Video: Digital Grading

Even though the movie was shot on some amazing locations,
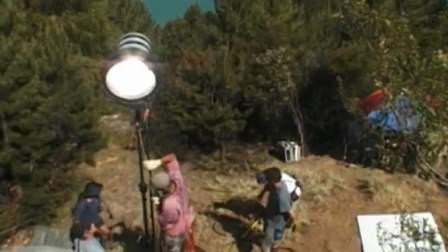8s
I wanted to somehow just shift it, nudge it sideways from reality.
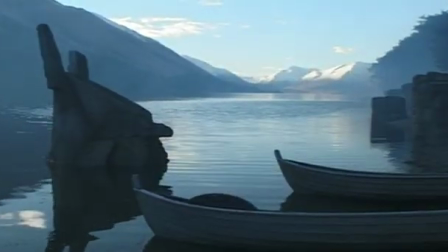13s
New Zealand has got all this amazing landscape, which we obviously use to maximum effect, but nonetheless, it's still New Zealand.
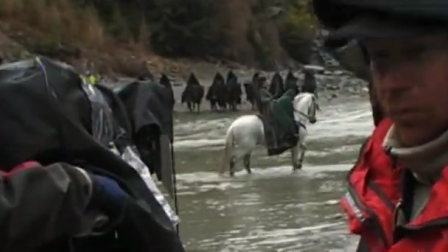21s
It's still a real country, a real landscape, and I wanted just to nudge it slightly into Middle Earth,
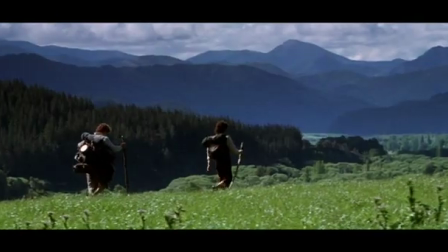26s
which is an ancient world of 7,000 or 8,000 years ago, a world of myth and legend.
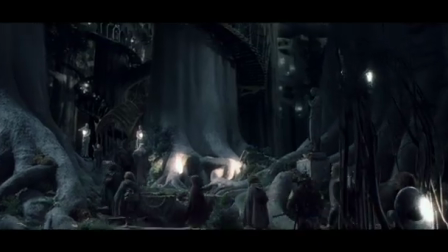32s
And we had the incredible opportunity, certainly the first time that I've ever been able to do it in my life, of being able to do a digital color grade. Well, digital grading is basically taking, once you've filmed a negative and you have a negative image, you then scan it on a machine, on a scanning machine, into a digital format, which means you can now put it on a monitor
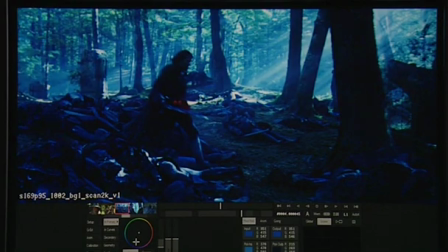53s
and you can manipulate the image with a huge variety of tools.
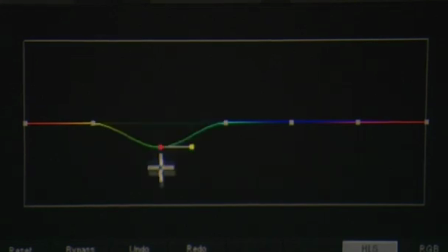58s
You can make it brighter and darker, you can affect the colours, you can affect highlights and shadows,
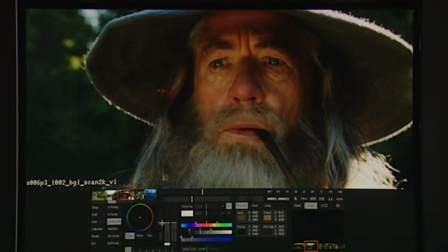64s
and you can isolate some parts of the image, and you can basically manipulate the image in just about any conceivable way.
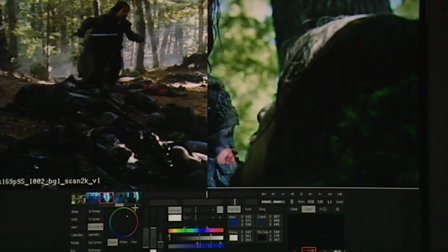71s
And then you scan the footage back out onto negative. So what you end up with is that you started with a 35mm negative,
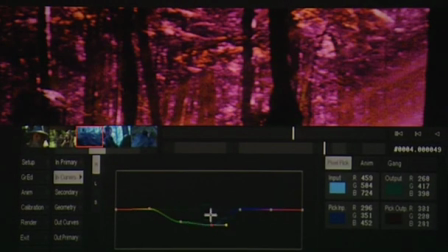79s
then you finish on a 35mm negative, but you've been able to sort of influence the image in between. We set about figuring out who we could go to do that work, and we bid it out to a number of different places. It's an evolving area.
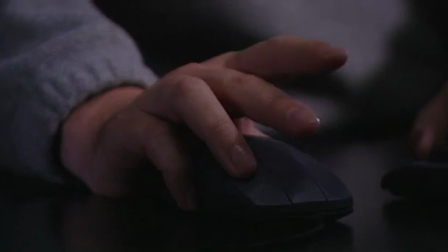92s
We eventually hit upon someone I worked with on Matrix, Peter Doyle, and Andrew Lesney had worked with on Babe as well. And both Andrew and I felt very comfortable with Peter Doyle. And I knew Peter Doyle throughout Matrix always said to me, we should digitally grade this whole movie. The push for digital grading was twofold. One is straight up pragmatism.
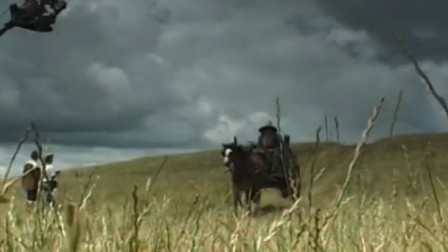113s
It's multiple cameras across many months of shooting with quite unpredictable weather.
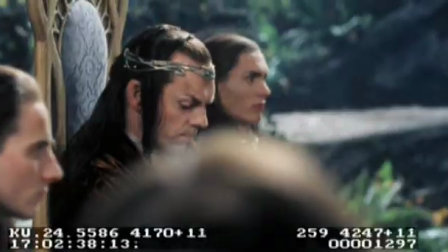120s
And so you would have a situation where it is a dialogue scene and you would
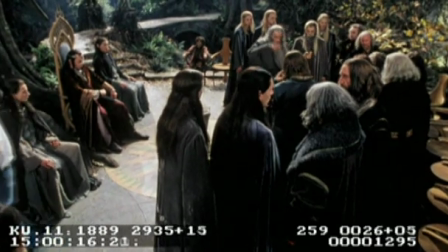124s
be intercutting between 3 or 4 cameras spread across a period of like 6 months.
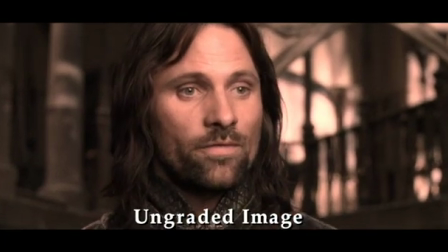129s
So digital was a tool that could basically just bring consistency to that,
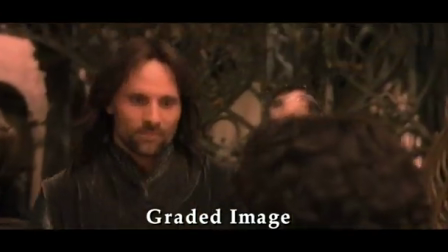134s
and to help take a little bit of the pressure off being able to shoot without a filter and get another half hour of daylight at the end,
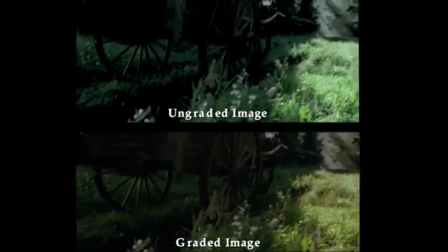141s
knowing that digital can just kind of pull it back in, knowing that it's a handheld shot and the focus just didn't quite get there.
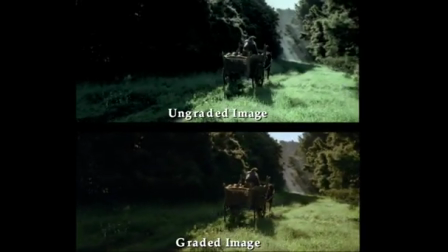147s
The actor just moved their mark slightly different, and it's a fast shoot,
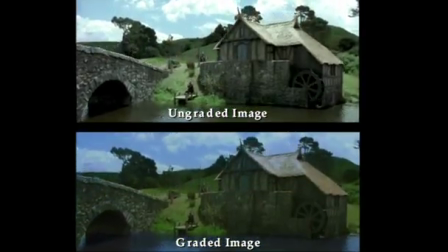152s
and that's the performance that has to be used to just know that we can get in there and just sharpen just that little bit,
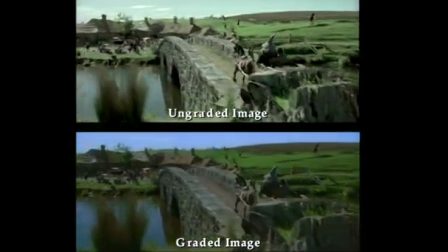157s
just all sorts of like little just technical things that just enhance and just help, the process. We ultimately did about, 70% of the fellowship went through a computer. Not just talking about the special effects shots, I'm talking about just shots of actors,
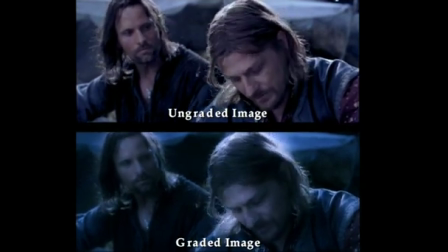171s
drama shots actually got scanned and put into a computer and manipulated slightly. The elven characters benefited enormously that when we had shots of,
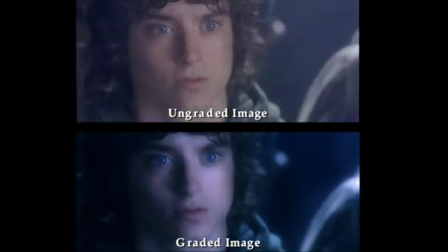182s
for instance, of Galadriel, we were able to make her skin this pearlescent kind of gleam,
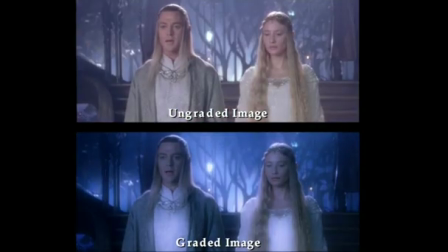188s
as if she had some radiance sort of coming from within her. The idea was to obviously get the look of the film to have this kind of storybook look to it.
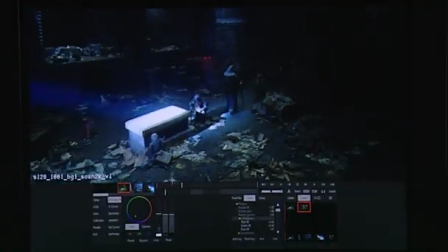199s
And this is one of the things that Peter Jackson would always kind of impress upon the post-grader, was that he would literally sit there with watercolors and say, this is what I want it to look like.
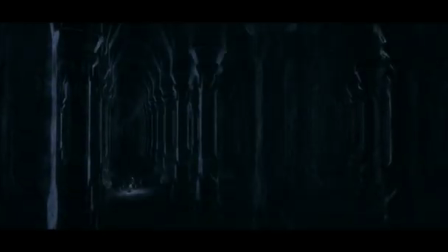208s
It was one of Alan Lee's watercolors.
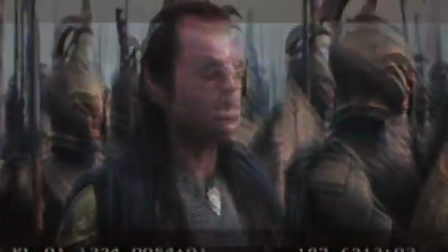210s
So, for instance, in the scenes in Mordor in the prologue, we wanted to make them feel like they were antique, that they were antiquated.
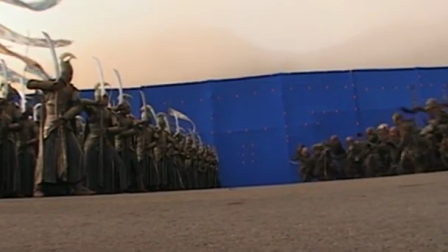218s
Not sepia-toned or that silent movie kind of look, but something that felt ancient.
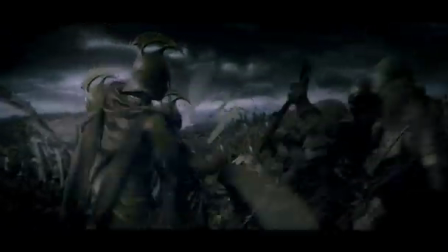223s
So we were able to treat the colours in a different way. And then in Hobbiton, we wanted to feel warmth and green.
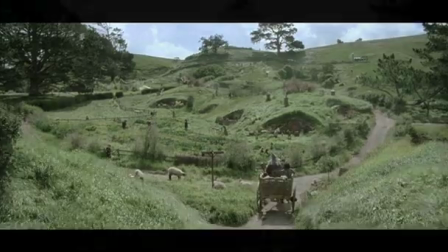228s
We wanted Hobbiton to feel like, the perfect picture postcard. So we got the classic reveal of Hobbiton.
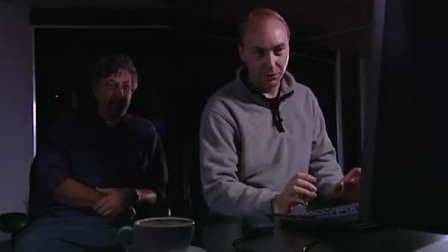234s
We didn't set out to do that much to the shot.
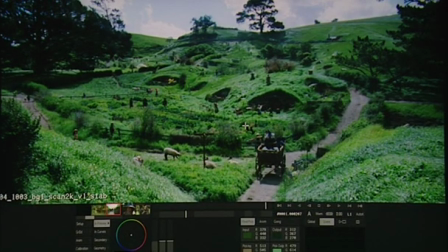237s
Even though it's Hobbiton, you would expect that you would actually want to add green, but what we've found to give a really warm kind of feel to it is we in fact take green out.
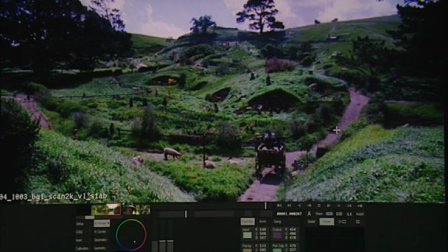245s
A little bit of magenta tends to permeate in, which then sends some of the greys slightly magenta, as you can just see coming in there.
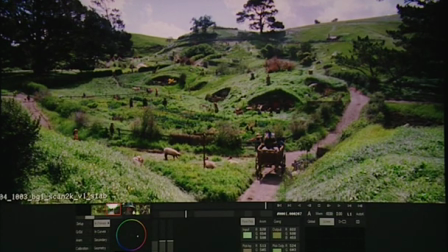253s
And then what we do is take those magentas and then sort of swing it into a gold world.
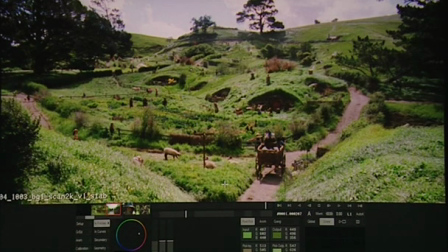257s
And as you can see, it starts to put more of a spread into the grass.
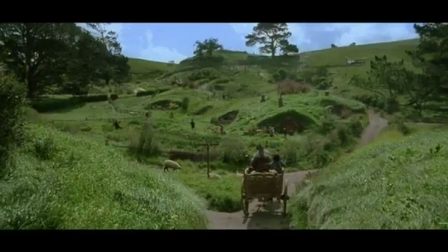262s
You can just see the different sort of layers happening there, and gives that kind of the warm feel that is sort of Hobbiton. The interior of the Prancing Pony Inn, Bree, I wanted the colours there.
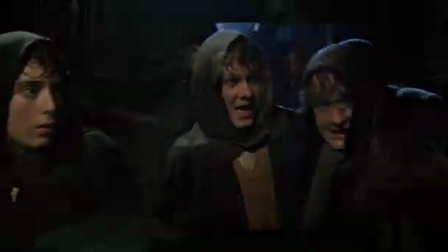275s
There was all firelight, big fire,
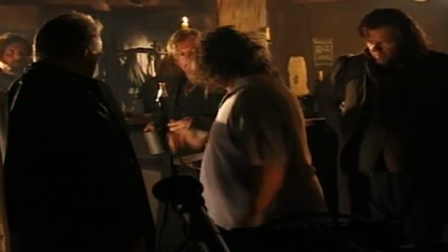278s
flickering in the pub, and I wanted it to be not a warm yellow, sort of orangey, cozy fire.
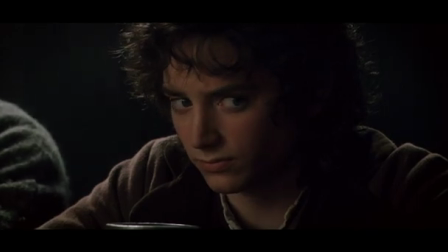285s
I wanted it to be a sickly green colour, a sort of urine stained kind of look. So it's because the hobbits have to feel uncomfortable. This is an ugly pub. It's not a happy place. What's really great with digital grading is you can take
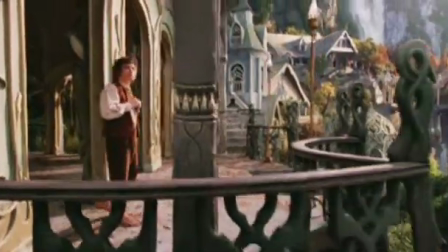300s
now your digital images, and we literally would just pass these on to the digital grading house.
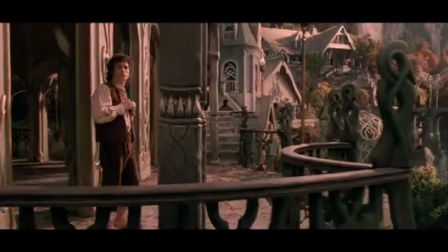305s
They could then take these sequences now and kind of caress them into the production footage. When you look at sequences like Rivendell and Lothlorien,
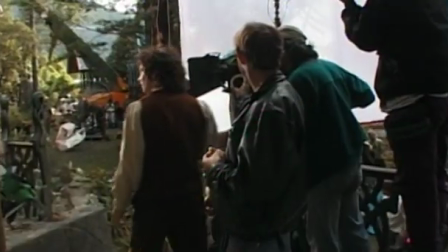314s
you're thinking that, number one, it's likely to be location work, studio work, it's going to be blue screen work, it's going to be effects work,
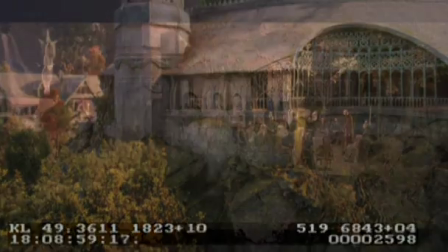322s
there's going to be miniatures as well. There's going to be quite a variety of different sources sort of landing in at one spot.
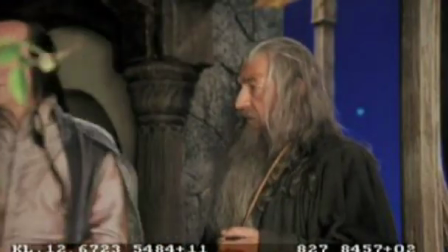327s
That's one of the reasons that when I'm watching some of the sequences now, they just blend so perfectly,
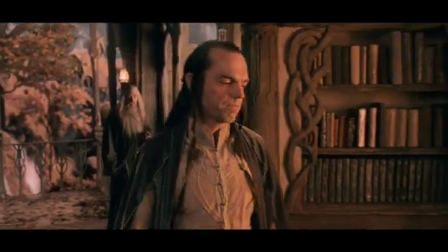332s
because you're actually matching the live action photography and the digital photography.
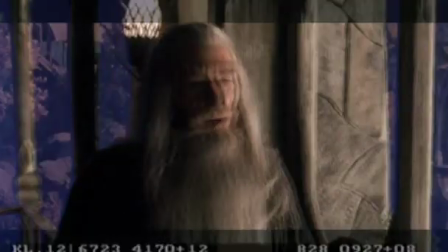338s
You know, you're bringing them both together.
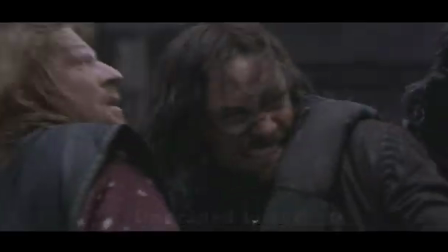340s
So you're not watching a live action plate, which is maybe color graded one way because a filter was thrown in front of it, and then now here comes your digital image.
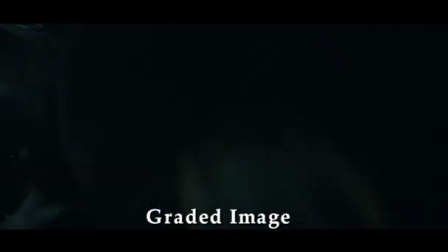348s
And so even though they're the same color, they might kind of pop out a bit from each other in the old lab process. The look for Moria is very distinctive because it is very monochromatic.
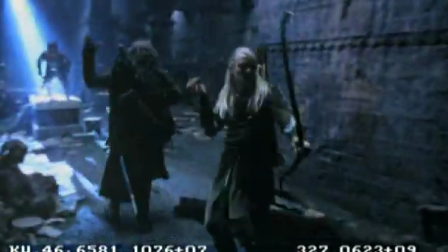359s
What we did is we basically made a decision that because we were entering a civilization that was dead,
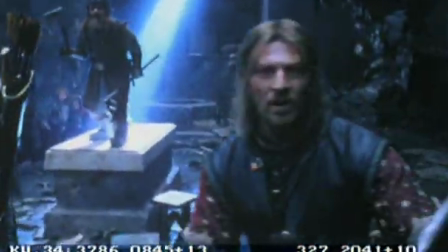366s
we would literally visually interpret that as saying that we are sucking the life out of the colour palette of the film.
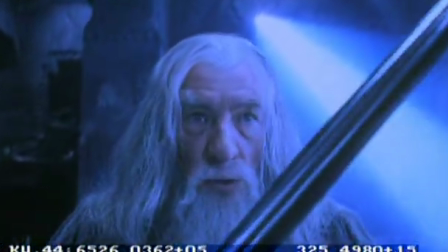372s
Once the entire sequences came together, we would extract colour out of the whole thing, which we did digitally.
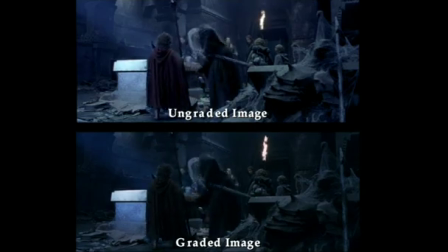380s
So when they first go into the mines, we still have the full colour palette,
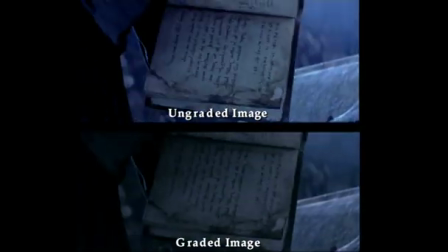386s
but what we did is we desaturated the colour very heavily so that a lot of the art direction, which is already fairly monochromatic,
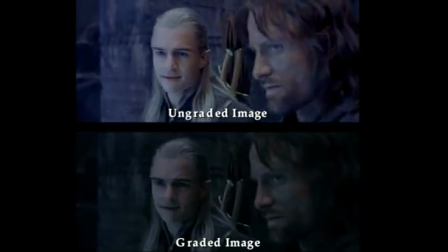394s
would virtually go completely black and white.
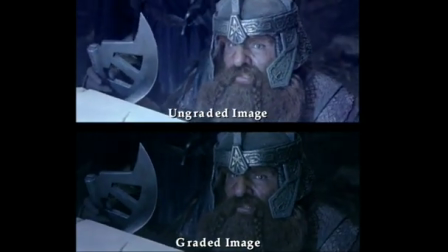397s
And in many images, the only thing that was left was either we just had a very subtle green cast in some of the shadows, and that the flesh tones were very weak, but they were still there, and the flaming torch. Each step tends to then trigger some decisions and choices for the next step.
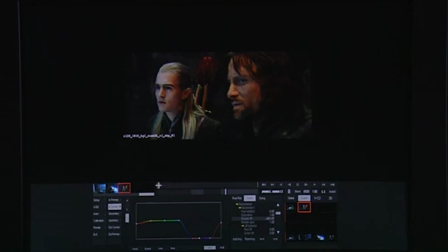415s
So we have two characters, Legolas and Aragorn, but in fact it's sort of Legolas is delivering a line. You could say that it's a slightly busy shot and you've got a kind of reasonably flat background and two characters. So what we would probably in fact do is it would be great to just have a very soft little
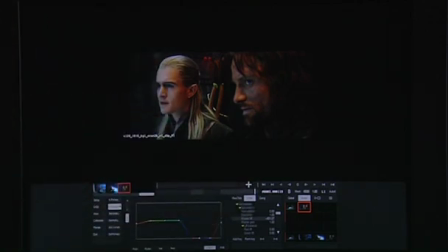433s
subtle spotlight just on Legolas so that your attention is really there and not necessarily on Aragorn. What we can do is what we call track.
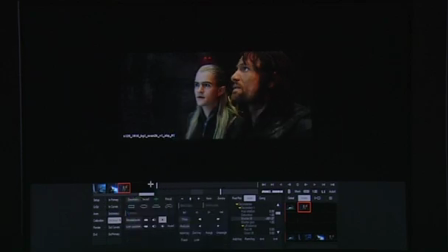445s
To do that, the first thing we'd want to do is just kind of tell the computer where Legolas is in the shot, and we'll just use his eyes just as a track point. So the computer's just kind of matching where all that move is. So that having done that, we can now just draw just a basic little shape like that
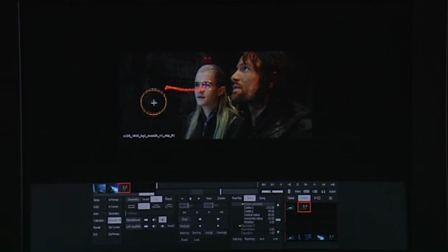462s
and tell the computer to move that where it's just been, or to match the shot. Now we have a situation where we can just say, and I'll just make it extreme, brighten Legolas right up, but it'll just track all the way through.
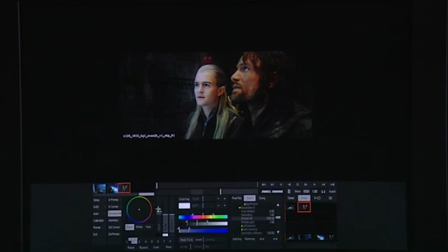480s
Obviously that's quite extreme, but what that means is that we can be quite subtle about it in that we can just pull a little bit of colour.